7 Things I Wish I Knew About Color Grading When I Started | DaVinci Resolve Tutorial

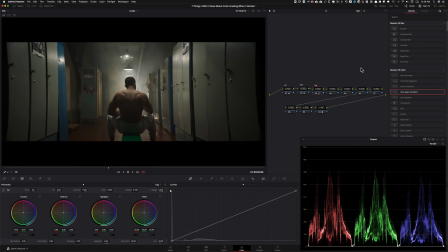8:29 And once again, I wish I knew to use it how I'm using it today. Back in the day, I wasn't using it to properly adjust my black and white points. That's not the only use for the log controls, but it is one of the most powerful tools to quickly balance out your shot,
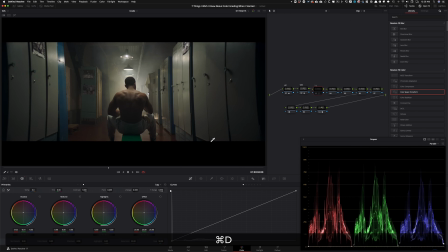8:46 especially your anchors, blacks and whites, okay? So the whites are looking good. I'm not too mad about it, although I feel like this right here, if I go to the whites right here, we do see that there's just a little bit more red than the blue.
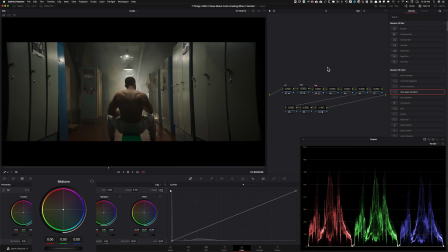9:01 So what we can do is I can go under my midtone and just pull up the blue just a little bit. So something like that, right? Just a little bit like that. So now if I hover over, we're very much even, and you can see it.
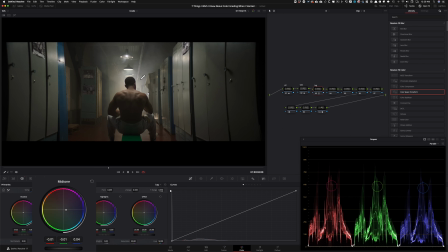9:17 See, like all three, like we're really, really even, okay? Right there. So now I can just leave it like that. And if I do before and after, once again, guys, we're taking out the cast.
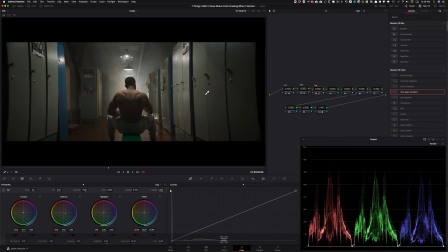9:30 We're just making the image look really proper, all right? And now this is what's called your base grade. So this is what you want to do. If you have 100 shots and you want to start creating a really cool look and grade it and all that, before you get to grading one shot and then try to apply it on all the other shots,
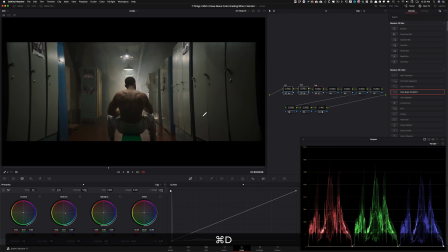9:50 you want to create a base grade, which is this. So this looks neutral. This looks good. At this point, you can even bring your client back in and show them this. So be like, hey, this is how it was shot in Rec 709. This is where we're sitting right now. And now I'm going to go in and start creating a look.
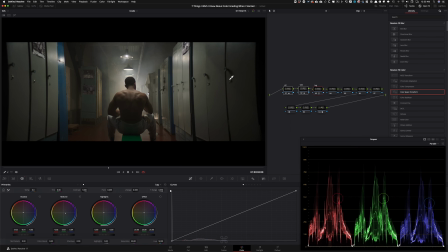10:06 Okay. So up until this point, We made sure to get the most colors out of our image, bring up the exposure, make everything look proper. This is what you will need to do all 100 shots first before you go in and start grading it, okay?
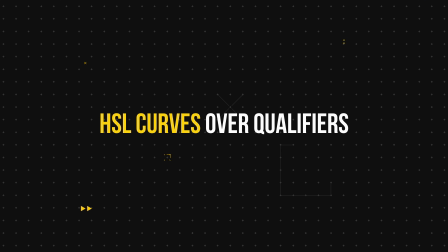10:21 So now let's move on. And this is where we get into our fun stuff, which is the HSL curves.
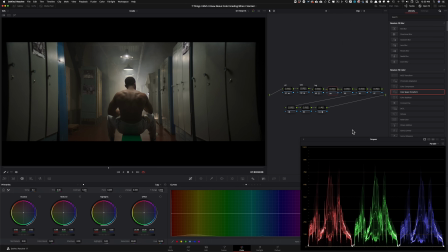10:28 So here, what are we looking at? Remember our clients said that they're looking for a little bit of a vintage look, right? So now what I'm going to do is I'm going to grab this right here,
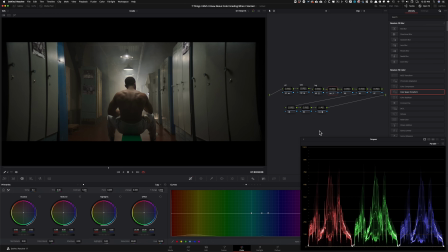10:40 go in here and just open it up just a tiny bit, and I'm in my hue versus hue.
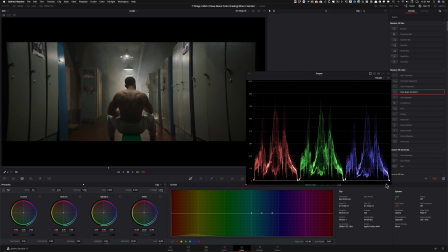10:49 So what I'm going to do is let's try to make this a little bit smaller, and let's go back to Vectorscope and let's keep it somewhere around here so we can really see what I'm doing.
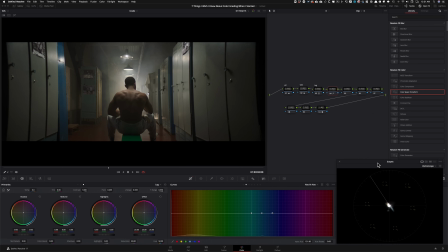10:59 Maybe make it a little bit bigger. Let's put it somewhere around here. Good. All right, so now I'm in here, okay? Look what I'm gonna do. I'm gonna go in the middle point and I'm gonna start moving it. And again, going for that vintage vibe.
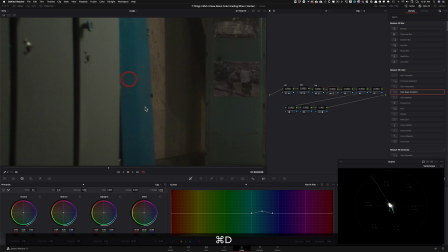11:13 So this blue is not as vintagey to me than this, right?
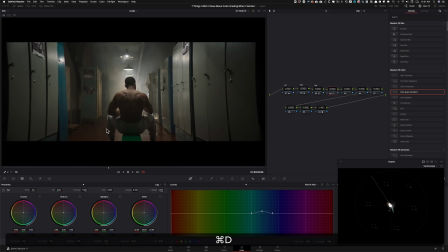11:18 So that just adds just a tiny bit more. And it's just the small details that are really gonna bring this whole thing together. So that's what I'm gonna do here. Next thing that I wanna do is I wanna go under my hue versus saturation. And I want to just literally grab my yellow and I want to start pulling it down.
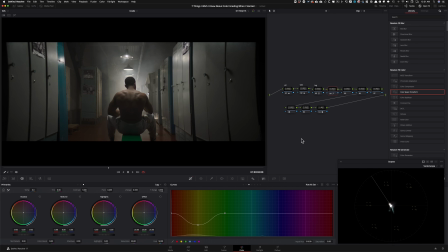11:38 And it's going to give us like this steely, like a little bit of a bleach bypass look. Like, look how clean everything is looking, right? So it's going to put us right there. And I like what it's doing.
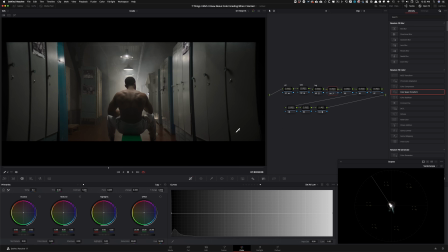11:51 Okay, I really like what it's doing. And then the last thing that I'm going to do to really cash out that bleach bypass effect is go under the sat versus luma. And then grab it from here and raise it up, and like look at what it does.
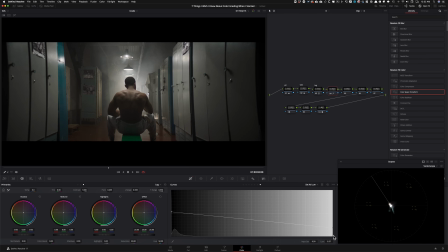12:04 It like adds that silverish quality to the footage. And then this brings our highlights down. Okay, so it does a little bit of damage control. And now what we can do is go back to our primaries and take our
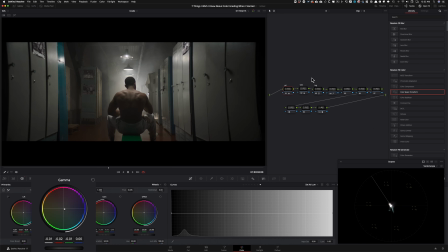12:20 midtones or take our gamma and just kind of bring it down a little bit, not too much, something like that. So look at HSL curves, how much it affected our image. And this is where we started to have a lot of fun with our image.
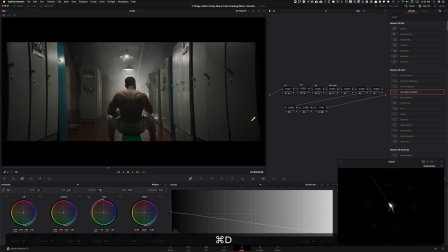12:36 Just look at that, what we're doing with our image, okay? So after this point is where the experiment and fun begins, because that was another thing when I was first starting out. I wasn't very experimental because I didn't even know what to do. My knowledge was very limited.
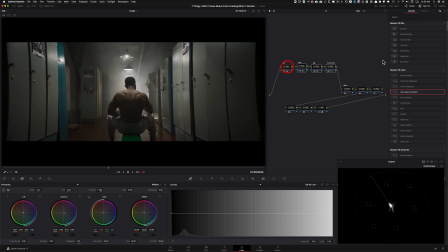12:54 So now let me show you, once you start having fun is where the look comes from, okay? So we're gonna go under glow. I'm gonna type in glow. I'm gonna drop it in and just look.
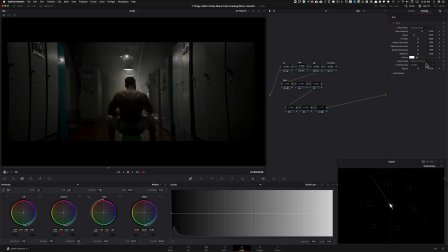13:08 I'm gonna change that to soft light. I literally stumbled upon soft light by experimenting. This is how I figured out about what soft light did. And now I'm just gonna grab the threshold and move it back.
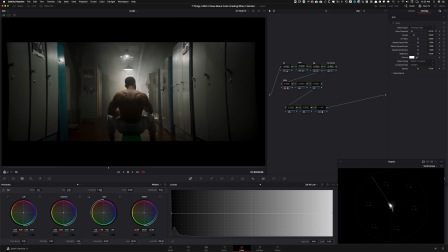13:19 And once again, remember the client is looking for a very dramatic, like a UFC trailer or a 30 for 30 trailer look, okay? They made it very clear. So we can be pretty bold with our moves. I'm gonna go under my blend and I'm gonna kind of split the difference and keep it somewhere around here.
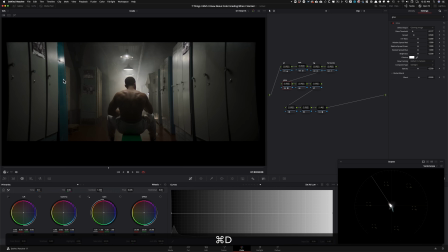13:37 So look at, we don't even need to create power windows or anything. We're creating such a cool vibe and mood here, but it gets better. Click on colorize, and this is where we're gonna start bringing in. Remember they said they want like a really warm feel.
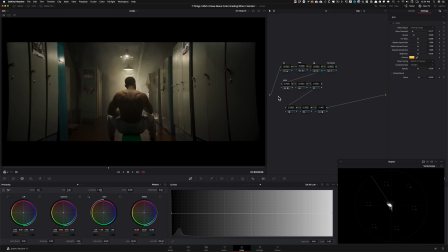13:52 Just look at that, like this vintage feel we were able to create, boom, boom, just like through our glow effect. And what do we want to do? Do we want to like really push it a bit more? Like maybe we keep it somewhere around here.
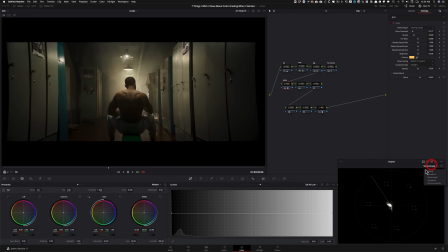14:05 I mean, just look at the difference we made just with this node. None of this information is lost. Okay, I'm going to go back in my 4-up and show you what I'm talking about.
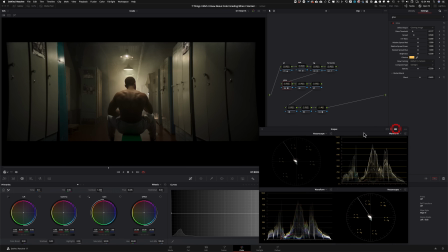14:13 So let's make this a little bit bigger so we can actually go into our 4-up. And let's try to make it smaller.
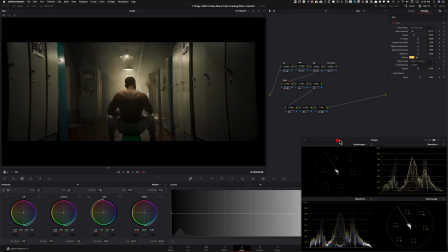14:19 This is as small as it's going to be. So let's put that there. Let's put parades here. Let's put waveform here. This is great. So look at how we were able to create that vibe, yet everything is protected, nothing is blown out, okay, anything like that.
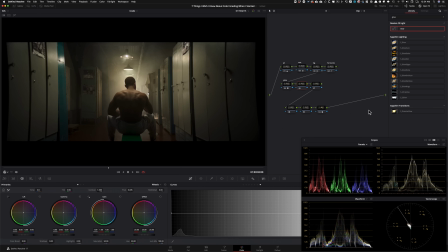14:36 Now what I can do is I can come in here, and this is gonna be a pretty cool effect, okay? So I'm gonna go in my midtone detail, okay? And I'm gonna start cranking that up, and look what's happening around his
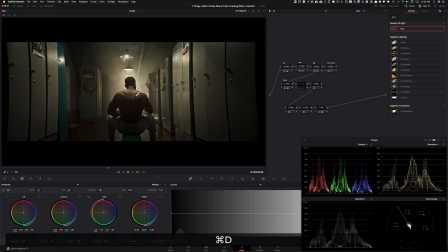14:53 shoulder area, like how much detail we're about to pop in this area. Now, I don't like what it does to the rest of the image.
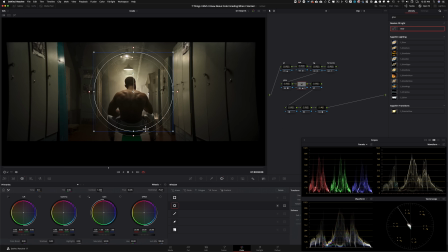15:01 So what we're gonna do, we're gonna get very creative, and we're actually gonna create a shape around him, and then we're gonna feather that out, okay? That is totally normal. Like adding texture is a whole another dimension when it comes to color grading.
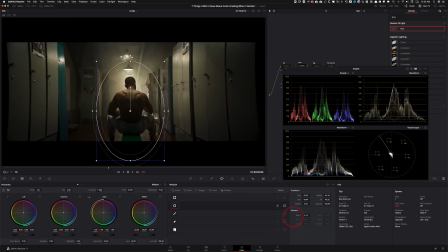15:14 Like colors are not the only thing that you need to put your focus on.
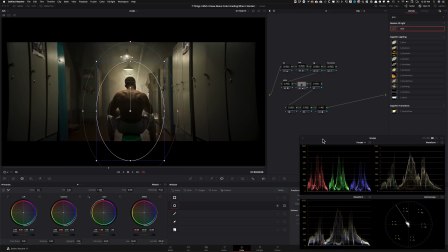15:17 You also need to think about how to create texture in your footage to like really make it stand out. Next thing that I'm going to do, I'm actually going to delete this node. I'm going to go here and I'm going to create an outside node. So outside node is basically, hey, leave this, but select everything outside of it.
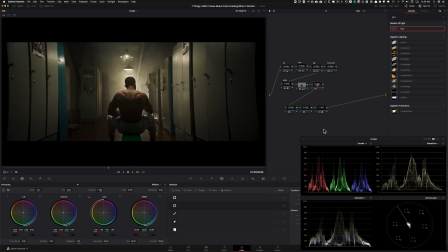15:35 And now I'm going to do something opposite to what we did there. I'm actually going to add blur under my blur radius, and I'm going to crank it up to like around 55-ish, okay?
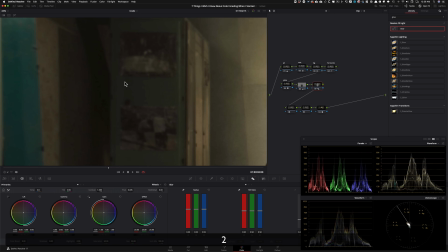15:45 So you might think like nothing is really happening, dude, but let me show you. Once we punch in here, and now if I do before and after, look at that. Not only is cleaning up the noise, but it's creating this, again, really cool effect.
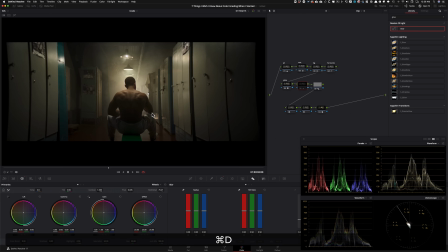16:00 So like if I take this and turn it on and off, like look at how much texture we added. Like his body, like this, like the back muscles are popping out of the screen. We almost created that 3D. And then look at like how we're just taking the focus away from this right there.
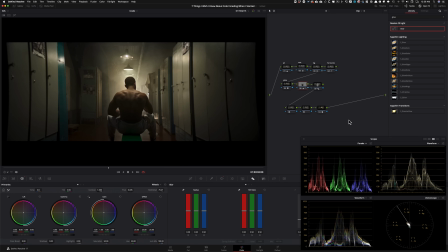16:16 Okay, so that is a very, very cool effect and something that I use quite often. Now, what do we want to do? I'm going to go into this node. So let's start naming these two. So this is midtone detail. And then this one was our just blurring the background.
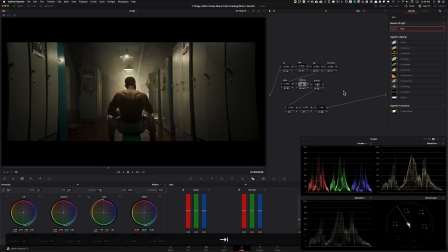16:35 And this one is going to be my grain. And once again, this said 16 millimeter, like really grungy feel.